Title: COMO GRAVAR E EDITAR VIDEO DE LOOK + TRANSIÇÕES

Hello, maravilhosas! Tudo bem? Como é que vocês estão? Hoje eu tô aqui com o maior pedido de todos os tempos no meu Instagram. Todos os dias tem alguém me pedindo no Instagram. Camila, me ensina como é que você faz essa edição. Camila, me mostra como é que você fez esse reels. Camila, como é que você faz essa transição assim? Seu pedido é uma ordem. Hoje estamos aqui pra resolver esse problema. Então, como esse é um conteúdo muito requisitado, eu tenho certeza que eu mereço o seu like. Já desce aqui, deixa o seu like. Se você ainda não é inscrito aqui, se inscreve nesse canal, ativa o sininho de notificações. Eu não tenho o dia certo pra postar aqui no YouTube, mas se você ativar o sininho, a notificação vai chegar e você vai saber quando tiver postado. Bom, eu tô aqui no final da gravação, então tudo já foi feito. Eu tô aqui com o meu último look. Eu mostrei aqui desde a escolha do ângulo, que foi aqui, iluminação, planejamento dos looks e muitas e muitas e muitas transições pra vocês aprenderem. Se vocês forem reproduzir nos rios, nos IGTVs, me marca, que eu quero muito ver. Eu vou repostar lá no meu perfil no Instagram. E acho que é isso, então. Bora começar? Primeiro de tudo, você vai escolher o lugar que você vai gravar esse vídeo. Eu acabei de escolher esse ângulo aqui do meu estúdio, daqui a pouco eu vou mostrar pra vocês ele direto no telefone. Mas agora a gente vai começar a compor os elementos desse cenário. Muito importante escolher elementos bem neutros, porque senão eles vão te tirar a atenção do seu look e não é isso que a gente quer.
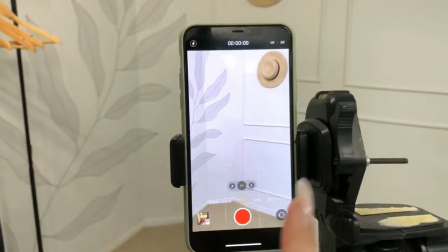Então você escolhe coisas bem neutras, tons assim, tipo, bem mais claros que não vão brigar com o look que você quer mostrar no seu vídeo, né?
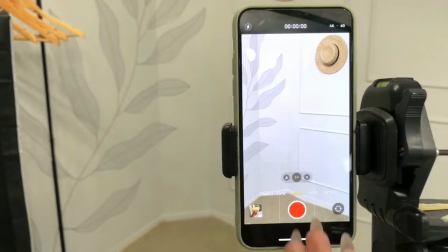Esse é o ângulo que eu escolhi pra gravar esse vídeo Então eu posiciono aqui direitinho a câmera no lugar onde eu
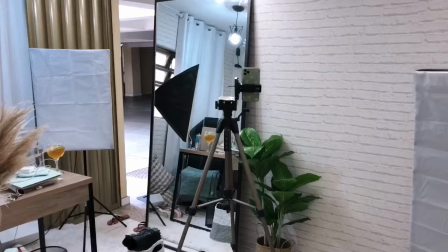quero Pra depois adicionar os elementos pra saber exatamente onde eles vão ficar quando o vídeo estiver pronto Ó,
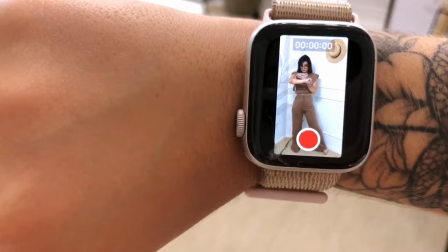agora eu tô aqui onde eu vou ficar posicionada Não repara nessa bagunça aqui Eu tenho uma vantagem aqui de ter o relógio Apple Watch Que eu venho aqui exatamente
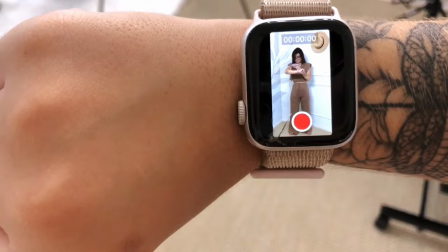pra saber se eu tô centralizada ou não E quando eu estiver aqui exatamente na posição que eu quero Eu venho aqui e coloco duas
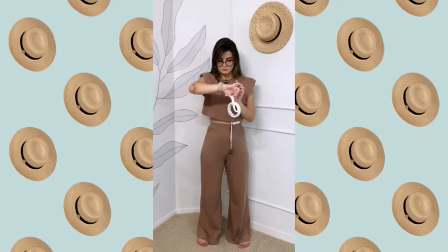fitas crepes aqui Pra poder não perder a posição de onde eu tô ou para todas as transições ficarem perfeitas.
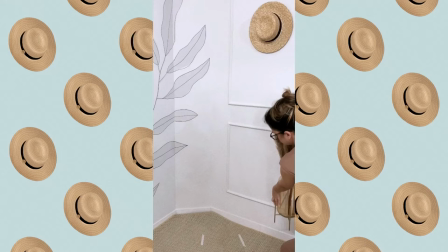Confira aqui se tá certinho. E agora vamos colocar a coisa aqui para enfeitar.
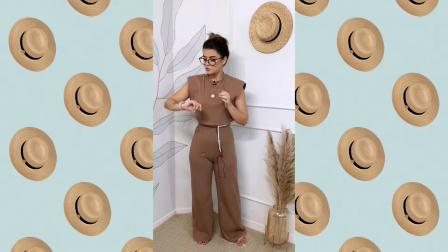Não sei se eu vou colocar um paletinho.
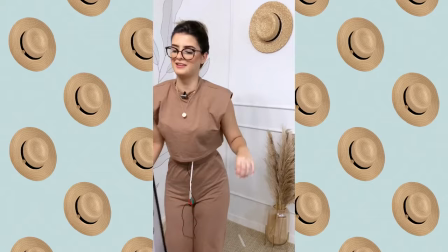Não, ficou demais. Então deixa só o vaso mesmo. Aqui para a parte de iluminação, eu tenho um kit aqui de dois softboxes que eu uso desde lá do outro cenário, quando era lá em casa.
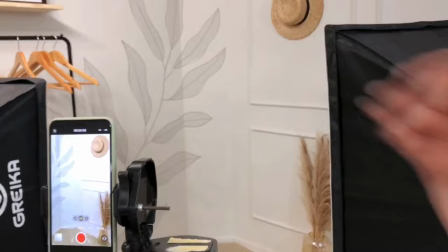Eu tenho aqui uma do lado de cá, mirando lá na parede de lá, e esse aqui tá mirando na parede de cá.
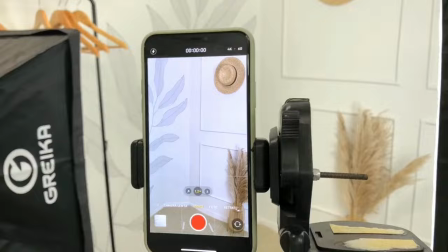Então, eles estão em diagonal cruzando. Vamos ligar aqui agora, pra vocês verem a diferença, ó.
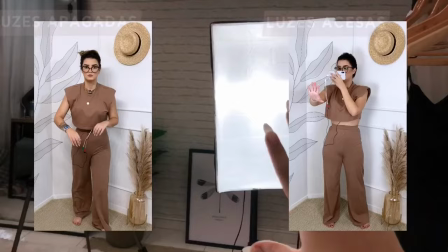E o outro. Faz completamente a diferença. As duas aqui já estão acesas, ó.
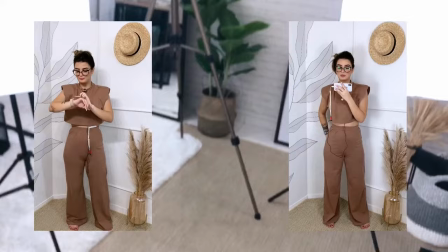E vocês estão vendo aí, ó, a diferença que faz uma boa iluminação. Tudo certo aqui já, tudo bem posicionado.
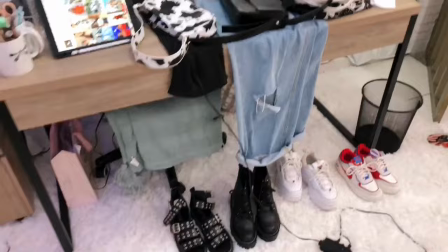Ali já estão todos os looks. O ideal é que você já deixe tudo pré-planejado, né? Cada look com sua bolsa, com seu acessório, com seu óculos, com seu sapato.
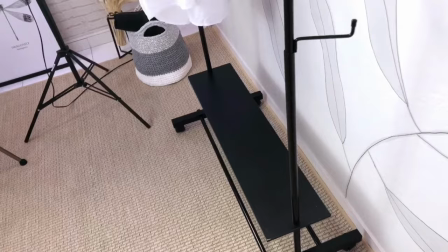E o ideal também é que você tenha algum apoio do lado pra poder deixar as peças que você vai precisar usar na hora.
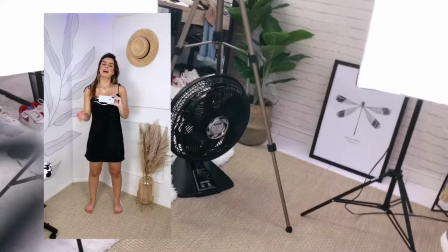Então quando for a vez de algum dos looks, eu venho e trago todas as peças dele e deixo aqui do meu ladinho, que vai facilitar muito na hora de fazer as transições.
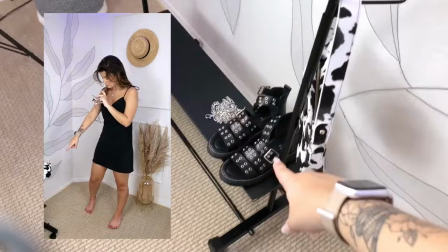Agora que eu vou começar o primeiro look, tudo que é dele, eu já trouxe aqui pro lado. A bolsa, o sapato que eu vou usar e o que eu vou acrescentar durante o vídeo.
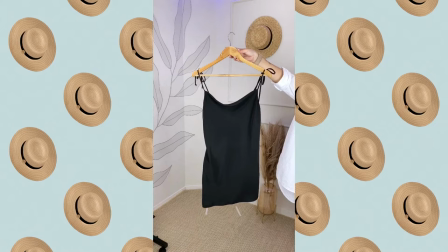Quando o vídeo de look é de uma peça só, dando exemplo de vários looks com a mesma peça, Eu gosto de dar um destaque pra peça fora do corpo,
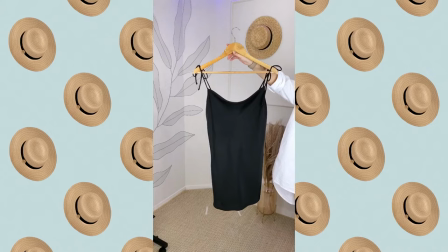então eu coloco ela aqui no cabide e mostro ela antes de começar a fazer os looks. E a transição que eu faço é tampando a câmera.
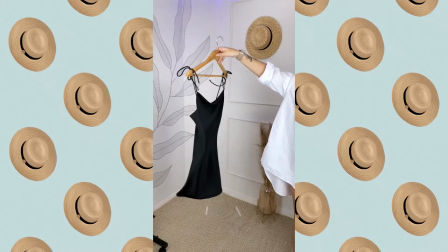Então eu começo aqui, venho aqui, dou uma voltinha e volto pra cá.
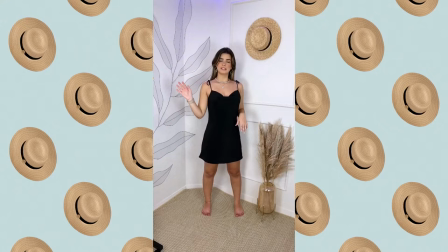Agora a gente vai começar com o nosso vídeo de look de fato, já vesti aqui a roupa. Pra encaixar com a transição que o vestido foi direto aí na câmera, a gente vai voltar agora com a mão.
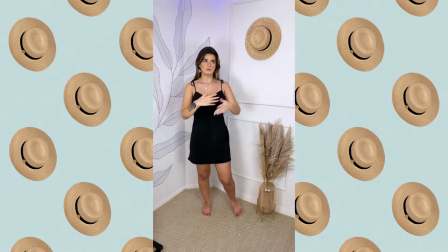Então essa transição de tapar a câmera é a transição mais limpa que tem e é que sempre vai dar certo. Então essa transição você pode fazer com qualquer coisa, pode ser com a mão ou pode ser qualquer objeto.